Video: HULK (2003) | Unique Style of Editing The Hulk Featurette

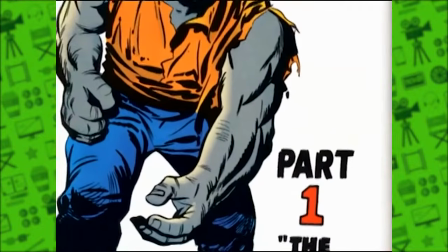give it a comic book feel.
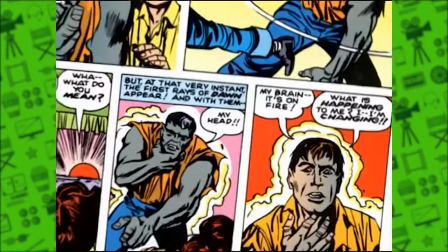Now, when Ang first told me that he wanted to do the Hulk, he started looking at a lot of the old comic books, the first several years of the Hulk.
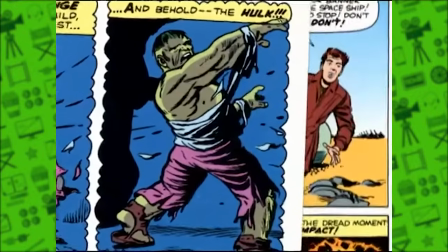It's pretty much 6 rectangles per page, very straightforward. As time went on, the graphic design of the comic books became more and more interesting and a real part of the storytelling itself.
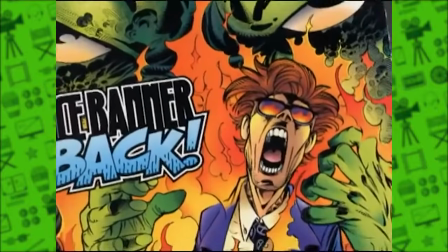And that became something that was very appealing to us, and that was one of the things that really got me thinking about it.
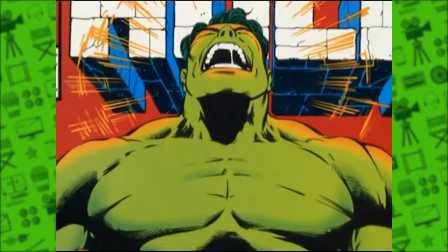I feel like I'm a translator of that wonderful comic world, and I try to make that happen in motion picture. I think that's a high cost for me, but they're very different medias. You can't just take the layout of a comic book and put that on a movie screen.
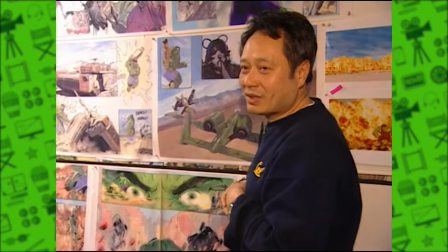It doesn't work. But of course, the comic is a still picture.
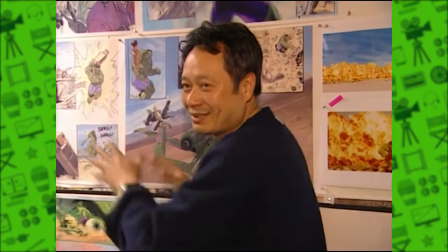You have a composition and a linear movement in itself, so that you don't quite capture in a motion picture.
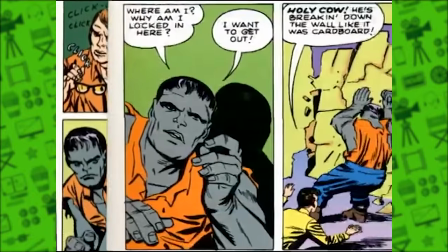If you try to lay out a movie screen that way and tell the story sequentially in panels, that you wind up wasting all your screen. So I tried to think about what I liked about those kinds of comic
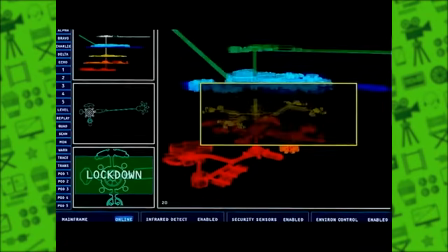book layouts and try to figure out a way to come up with cinematic devices inspired by that.
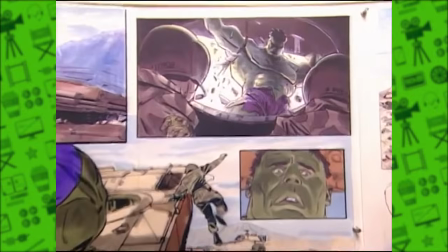So we do take some of the multi-images influences from the comic, not so much a split screen,
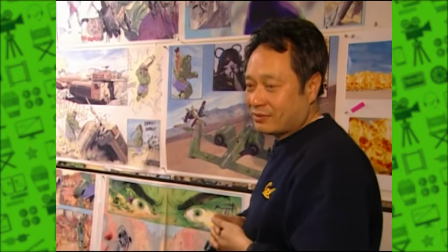but see if we can get more out of what we're looking at than the regular linear structure.
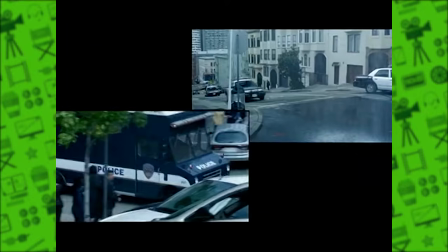I would like to see the whole moments from beginning, middle, and end, to see the choreography within one shot. Normally in a movie, if you want to get from one shot to another, you cut, or you dissolve, or you fade out and you fade in, and that's about it.
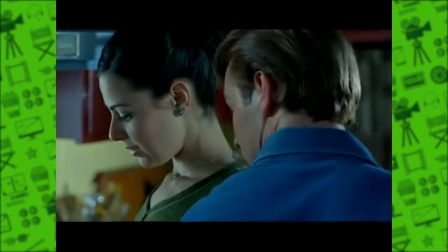On this film, I had free rein to do anything we could think of to get from one shot to another or to combine 2 images on screen at once.
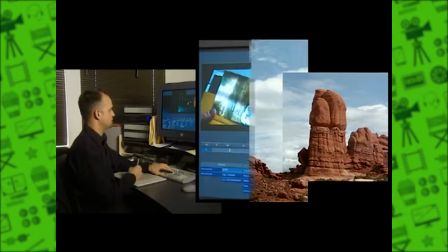In this film, we were working with ILM, who then executed the things that we temped in the editing room.
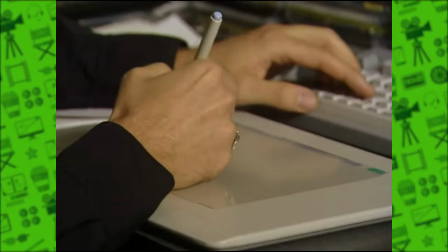We're working on basically 2 different types of effects. You could break it down into multi-screen effects, where things are happening on screen from different settings at once,
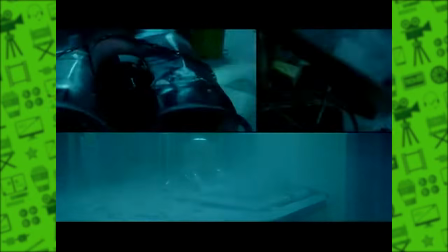more like a comic book layout, and then transitions, where we go from one scene into another,
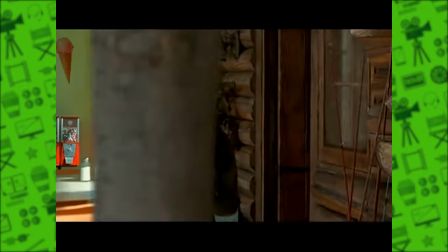or sometimes into a 3rd and 4th scene. The design of those elements starts actually in the Avid,
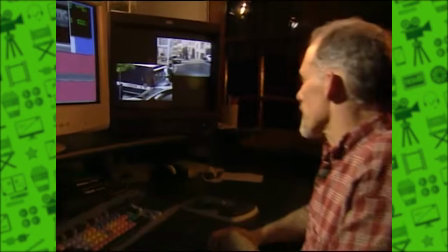where the editor will do a layout and he'll show what each panel is supposed to look like. I had no interest in doing the split screens the way they had been done before, or at least the way I had ever seen them done before.
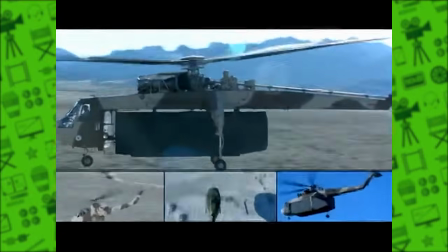And a lot of what's sort of falling under the general category that we call the multi-image unit, most of it's not what you would call normal split screens.
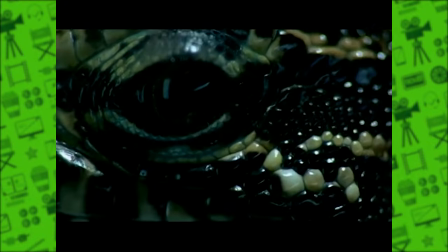They move around a lot, and there's a lot of just strange, blurry, wipey transitions that aren't split screens at all.
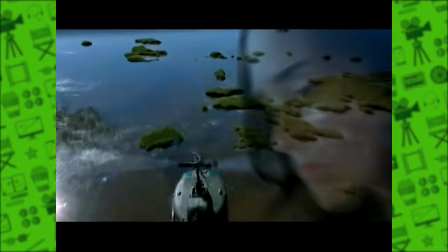Those are the things that I was more interested in. Ang didn't want people to see where we were enacting our effect.
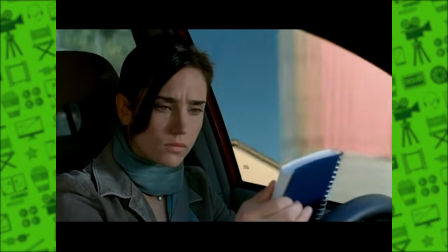So the more seamless and the more confusing we could make it, the better. So to keep the eye guessing. Ang is a very bright guy, and he learns from what's available to him.
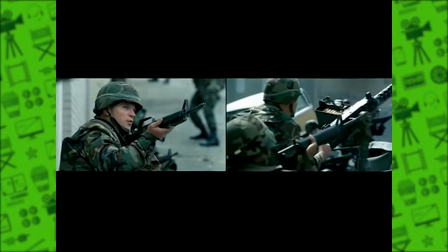His initial idea for the split screens was split screens, rectangles, boxes. But as we were working in the editing room, it was really interesting to see him go from split screen to say, okay,
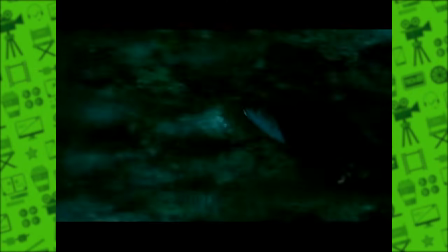where these trees are wiping in, let's leave Nick Nolte's eye on and kind of swoop it around the eye,
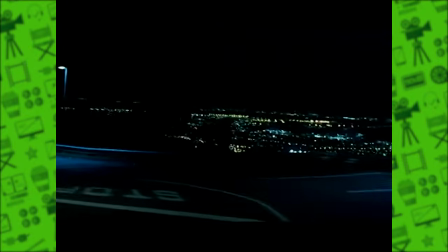and then, starting to think as crazily as we did about these kinds of effects, because he had never been thinking that way. I'd never been thinking that way until a few months earlier.
All right, let's jumpstart those brainwaves.
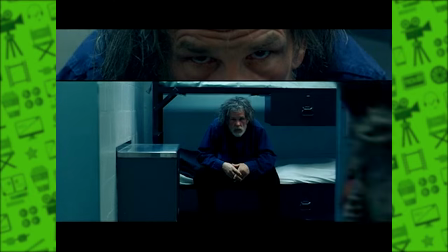As a whole, the transitions sort of give the film this forward momentum, the idea that you're not waiting for a cut or a dissolve,
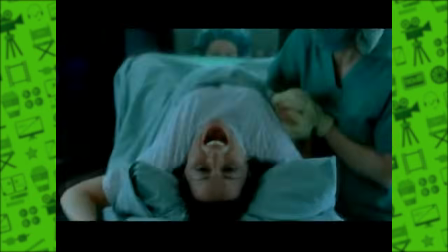but you're right into the next shot, and it's much more exciting than something you might have seen in a more conventional editorial style.
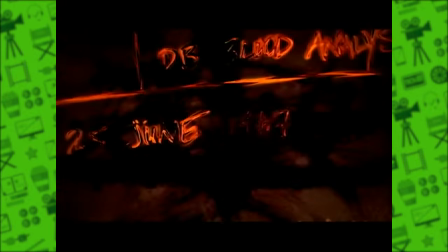Some of the most elegant transitions are the ones that the
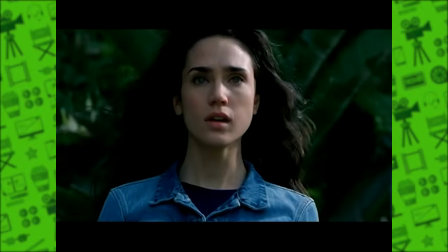organic design or shape in an element is used to drive the transition from one into another.
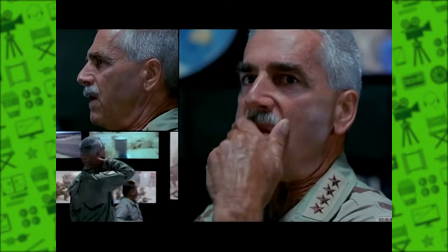The split screens are there to help tell the story.